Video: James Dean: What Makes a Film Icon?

To anchor this conceptual exploration, I will consider the perplexing transparency and opacity of iconicity as it manifests
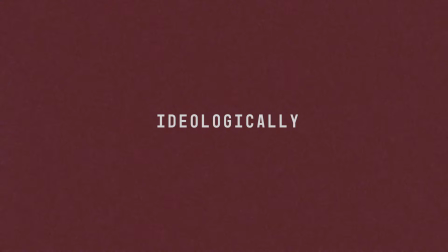[4:13]
ideologically and is fortified ontologically in and by cinema.
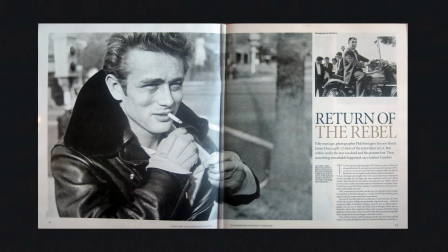[4:23]
As we shall see, the rebel icon is particularly difficult to delineate, especially as embodied by an actor as volatile as Dean.
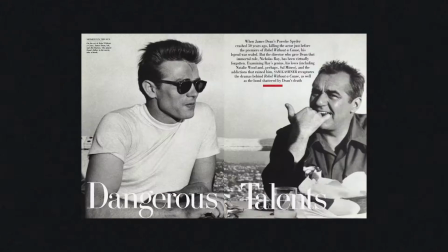[4:30]
Further still, the elusiveness of the rebel icon is exacerbated by its apolitical ontology.
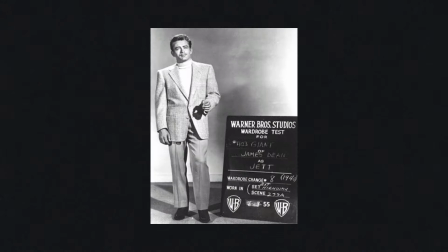[4:36]
Paradoxically, Dean's rebellious characters do not appear to uphold any overtly oppositional political views,
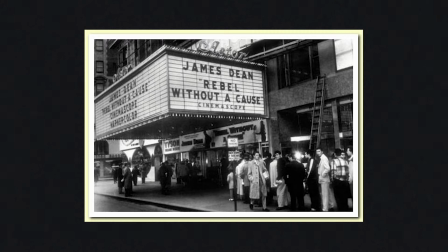[4:41]
an observation that Springer attributes to the censorious climate of the 50s. This wayward indifference is epitomized by Dean's most celebrated film, Rebel Without a Cause.
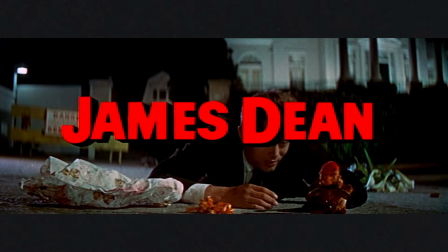[4:51]
The telling title blazoned in technicolor red in an ironic show of bravado across the opening shot,
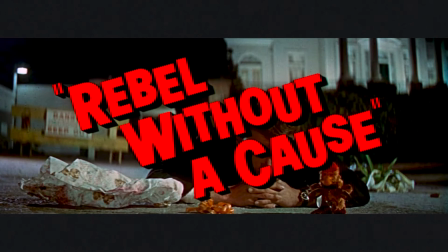[4:57]
wherein Dean as Jim Stark lies intoxicated on the street as he tucks a toy monkey to bed with a piece of rubbish. The typography of the title is tilted and cartoonish as if to mock the plight of Stark and the generation he represents,
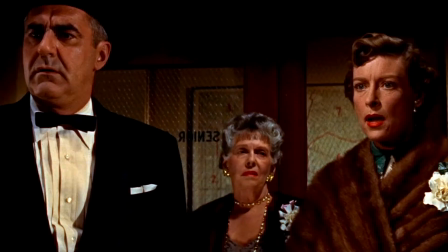[5:09]
whose rebellion largely stems from the internal failings of his familial unit, an overbearing mother and an emasculated father,
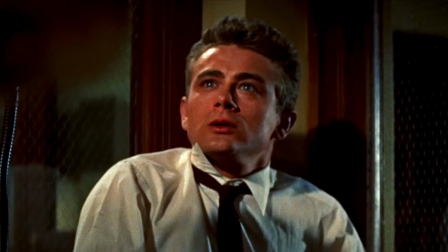[5:17]
and manifests in these moments of self-destructive behaviour.
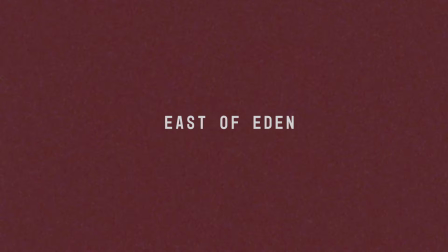[5:22]
A comparable dynamic of familial frustration also occupies Dean's role in his stunning feature film debut, East of Eden.
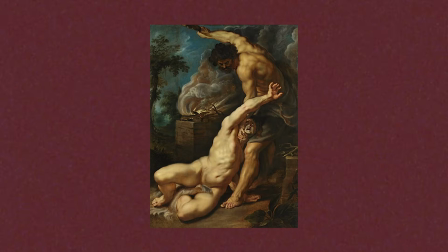[5:29]
He plays the role of Cal Trask, the unfavored son of two vying for the attention of their reticent father, a modern retelling of the biblical story of Cain and Abel.
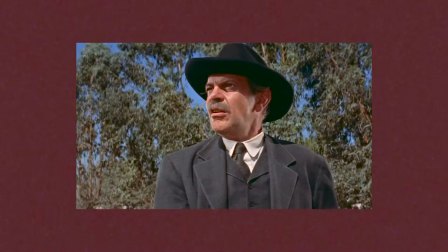[5:38]
In this film, Dean similarly expresses his frustration with inadequate parental figures, this time a distant father and an absent brothel-running mother,
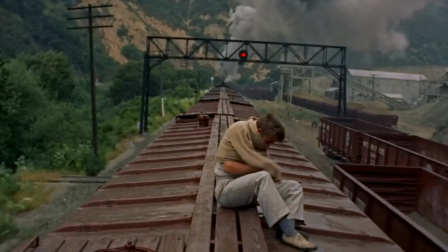[5:47]
through unpredictable and often improvised behavior such as fetal physical contortions, wild displays of showmanship,
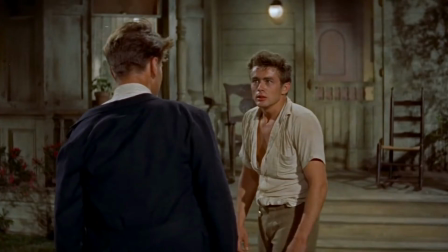[5:54]
and emotional outbursts.
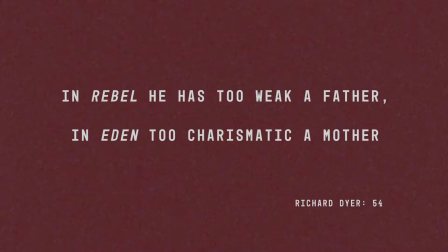[5:57]
Richard Dyer succinctly summarizes these core issues fueling the troubled psychology of Dean's first two feature film roles. In Rebel, he has too weak a father, in Eden, too charismatic a mother.
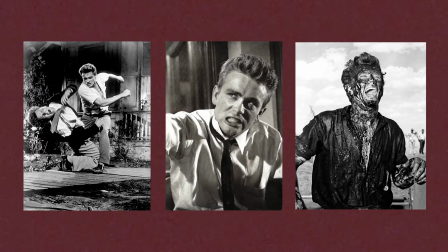[6:08]
But we can in fact observe this dynamic, the unruly externalization of internal turmoil in all three of Dean's films.
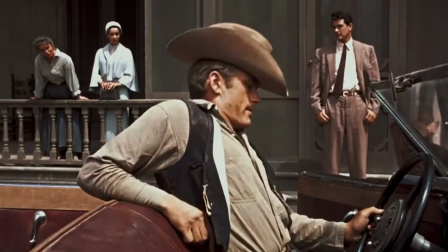[6:16]
Springer notes that although Giant deviates from Dean's first two films of teenage angst by being an epic Western drama,
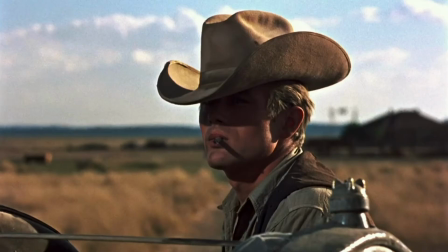[6:22]
it manages to substitute authority figures for biological fathers.
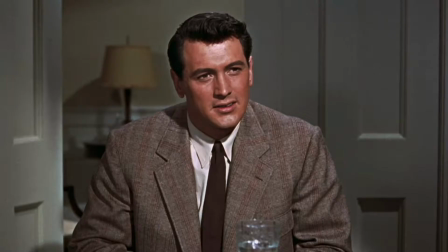[6:27]
Giant spans several decades with Dean playing ranch hand turned oil tycoon Jet Rink opposite Rock Hudson, who plays his boss turned business rival Jordan Benedict.
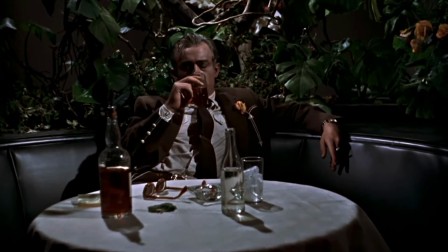[6:35]
As Rink, Dean leads an equally agonizing life of self-destruction,
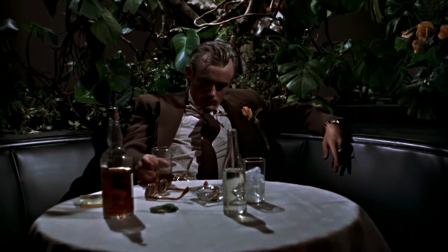[6:40]
largely in the form of alcoholism and social ineptness despite his eventual material success.
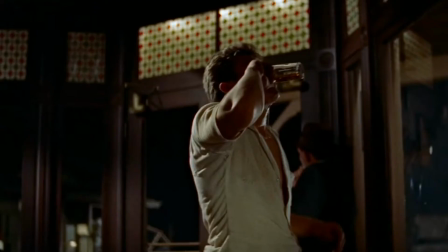[6:47]
Viscerally, Dean often oscillates through a kaleidoscope of emotions within a single film. Intrepid and charismatic quickly turns into sullen and taciturn,
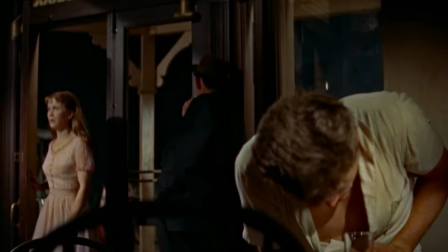[6:54]
observable in the fairground brawl sequence of East of Eden, in a brilliant animalism that imbues the rebel icon with an ineffable volatility.
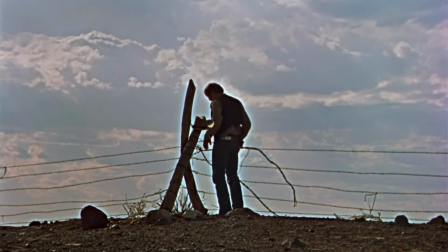[7:03]
The affinity between Dean's rebellious fluidity and his amorphous characters is exactly what floats his image in the marketplace of universal reception,
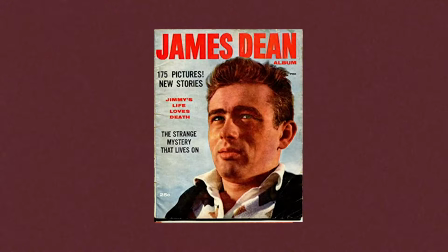[7:11]
projection, and reconstitution. In fact, the correlation between Dean and his characters cannot be stressed enough,
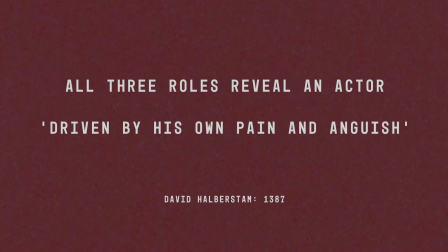[7:18]
for as David Halberstam observes, all three roles reveal an actor driven by his own pain and anguish. This is a salient dimension of Dean's iconicity, to which I will now turn.
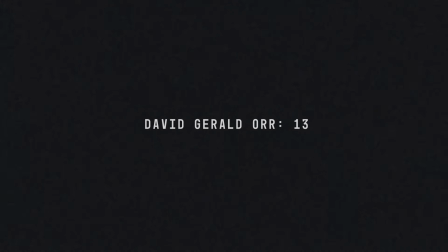[7:38]
Transparency and opacity are two notions that are closely wedded in the ontology of the icon. A tension succinctly passed by David Gerald Orr.
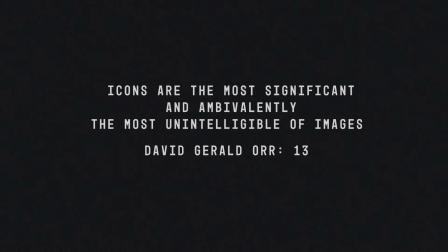[7:46]
Icons are the most significant and, ambivalently, the most unintelligible of images.
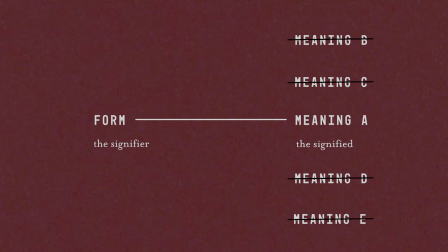[7:52]
In other words, the icon is transparent in its mode of direct signification, but this transparency comes with an opportunity cost of any other divergent meaning,
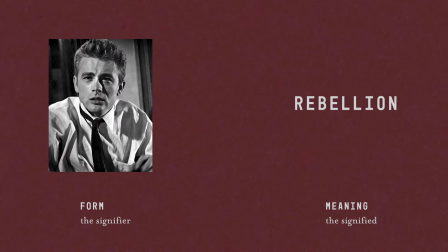[8:00]
rendering the icon opaque in the fixation of its signification. This dilemma instills the star icon with a constitutional honesty by virtue of those features made transparent, but with this direct denotation arises an invasive inaccessibility.